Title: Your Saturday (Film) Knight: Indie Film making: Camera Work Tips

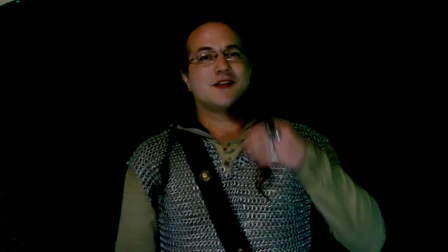Now, the camera is ever so slightly skewed, so you're not seeing me straight on.
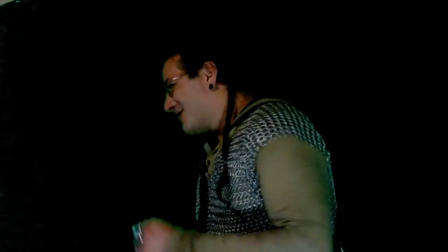Why would someone want to do this? To unbalance you.
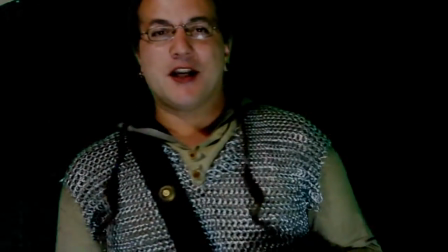Visually, to unbalance you. I don't want you to feel level.
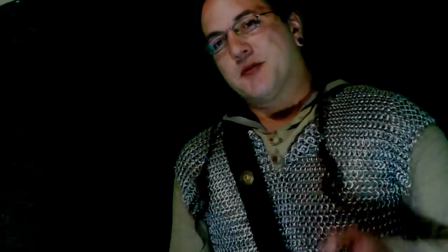But this could be for a number of different reasons.
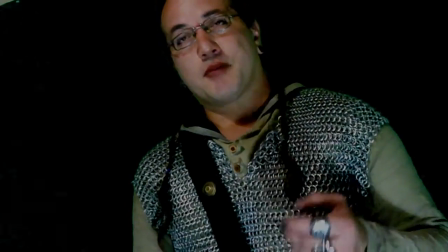It could actually be because maybe the person on camera is not feeling level.
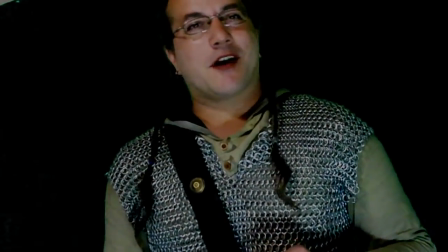Maybe there's tension, maybe there's anxiety, maybe there's nervousness, maybe they're having hallucinations, maybe it's spiraling out.
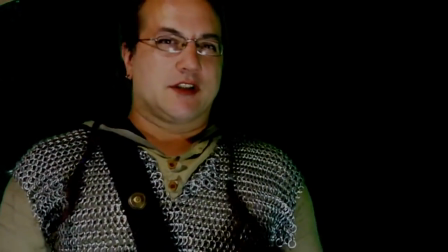Or maybe it's because something awful is going to happen and you need to be
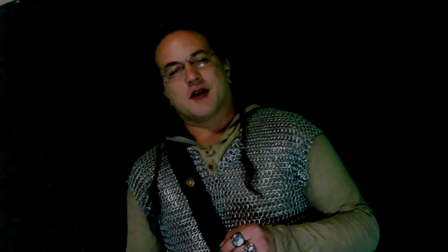unbalanced or ill at ease. And it can be hard to put your finger on, sometimes with incredibly hard Dutch angles.
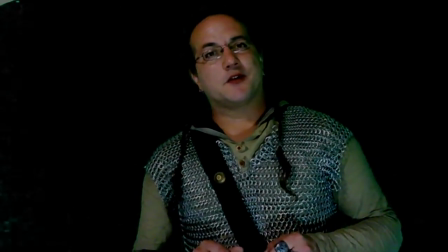It's very easy to see that you're not standing level. This one, ever so slight.
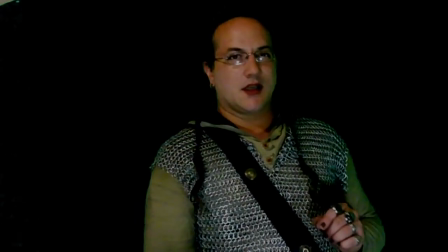Ever so slight.
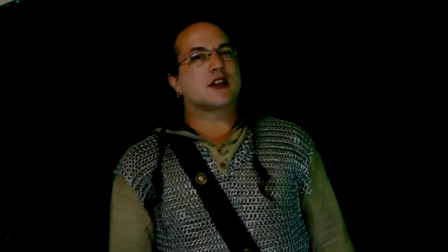And because it's ever so slight, you might not notice it right away, but if you're ever watching a movie and
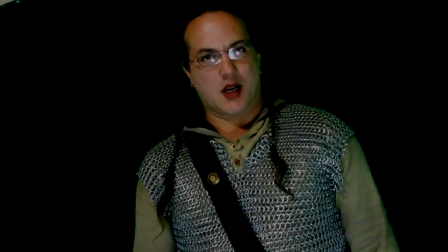something just doesn't seem right, you can feel nervous already.
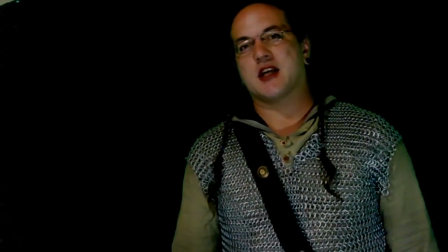Not just because of spooky music, not just because of a big empty house on the screen, but the room just doesn't feel right.
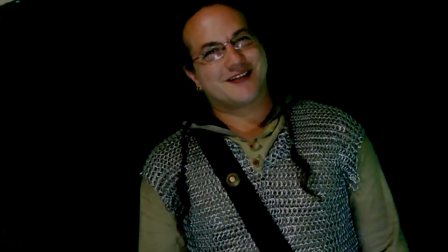Stop that film and then check. Is everything tilted?
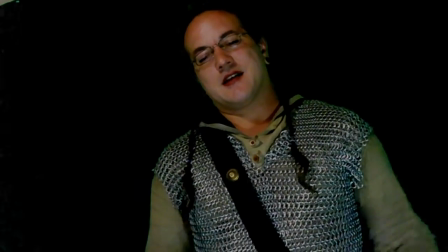Askew? Has the DP decided they want you
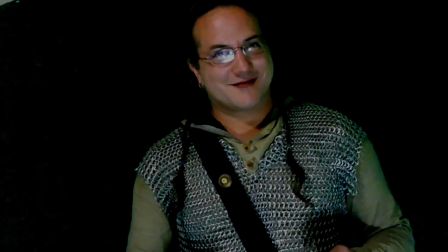to feel unbalanced or out of place?
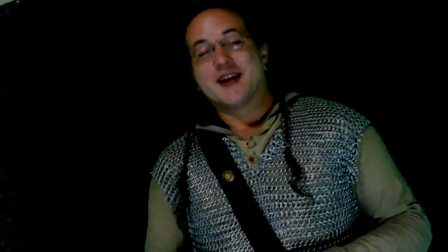If so, you are in a Dutch angle, and that Dutch angle is meant to create tension.
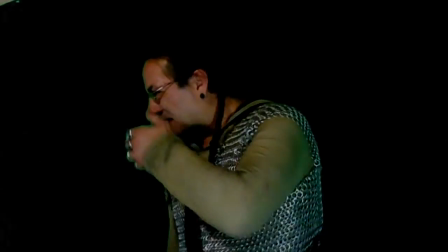Oh.
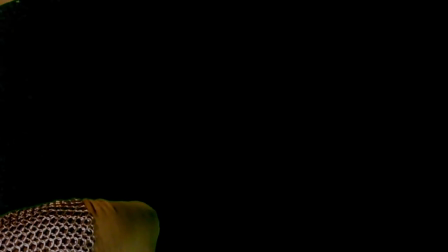No. Here we go again, back here. Oh. Twilight Zone. It's a good choice. Good choice. So, thank you very much. Now, in the thought of the Twilight Zone, Rod Sterling's delivery is one of the things that made that excellent. Rod Sterling, of course, your wonderful host. Imagine a world, a door beyond dimension, time, where all your feuds endure. Oh. Now, we will press on. Each one of these are very small things which play crucial roles in every film we watch. In ways that you might not realize. In ways that you might not see.